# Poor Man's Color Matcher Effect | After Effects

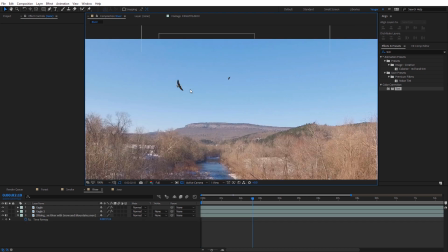And here's another use case where you wanna kind of demonstrate something further in the distance.
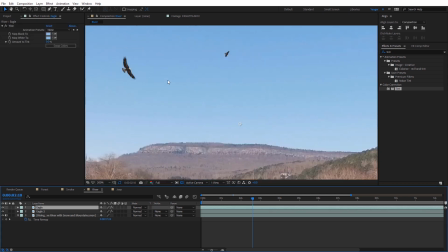So I'm just gonna go ahead and select this closer eagle here and you can see I went ahead and selected already the two colors of the sky
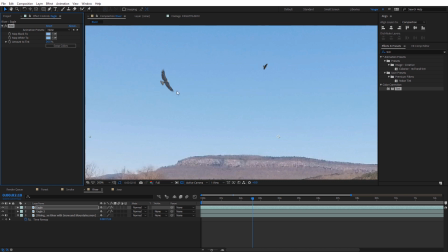for this I'm just increase this a little bit just kind of imitate that it's in the sky and that one is further away obviously it would be more faded so I'm just gonna select it I'll just increase the amount of tint a little bit further
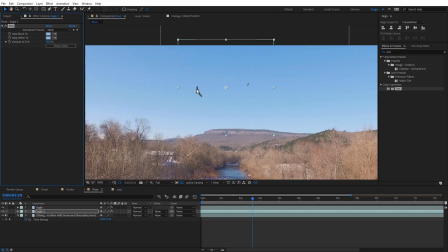and again that'll kind of give it the look that it's further off in the distance it's further away than this eagle is closer so that's another trick you can do with that kind of
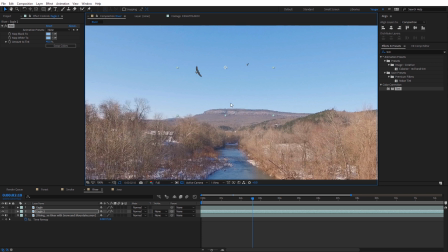emulating the same lines if you want to show something really far off into the distance and on our final shot here what I've got
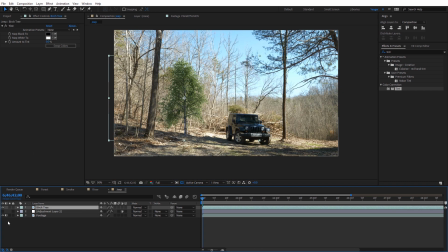a tree here and I've got the tint effect applied to it and I'll just come down here I'm going to turn back on a blur layer and select a dark color and then I'll select a light color here I'll probably select the sky on this one go ahead and turn that back
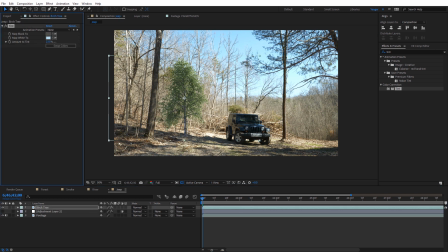off and I'll select the tree here and I'm just going to increase that amount to tint now sometimes when you do this you can see as I increase this your
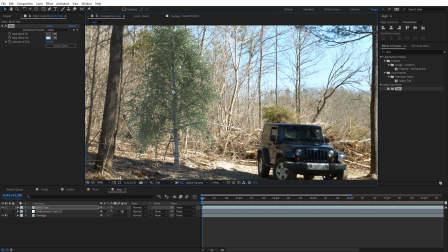object that you're compositing it might start to look a little faded like overall again because we're mapping these two colors on top of our element what you What you can do to bring a little more contrast back into this, I'm just going to apply a curves effect to this, and place that on there. And I'll just pull the contrast down a little bit and you can bring a little more contrast back into your image.
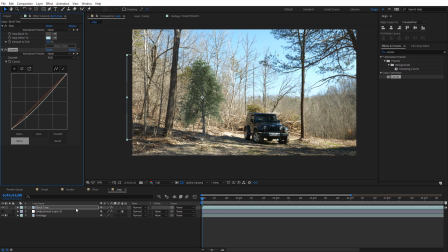That way it doesn't get too faded, but it'll still kind of match the composite you can see of your scene. Alright guys, hopefully you enjoyed this quick compositing tip in the poor man's color matcher. This has been Charles Yeager with Yeager Film. Thanks for watchin'.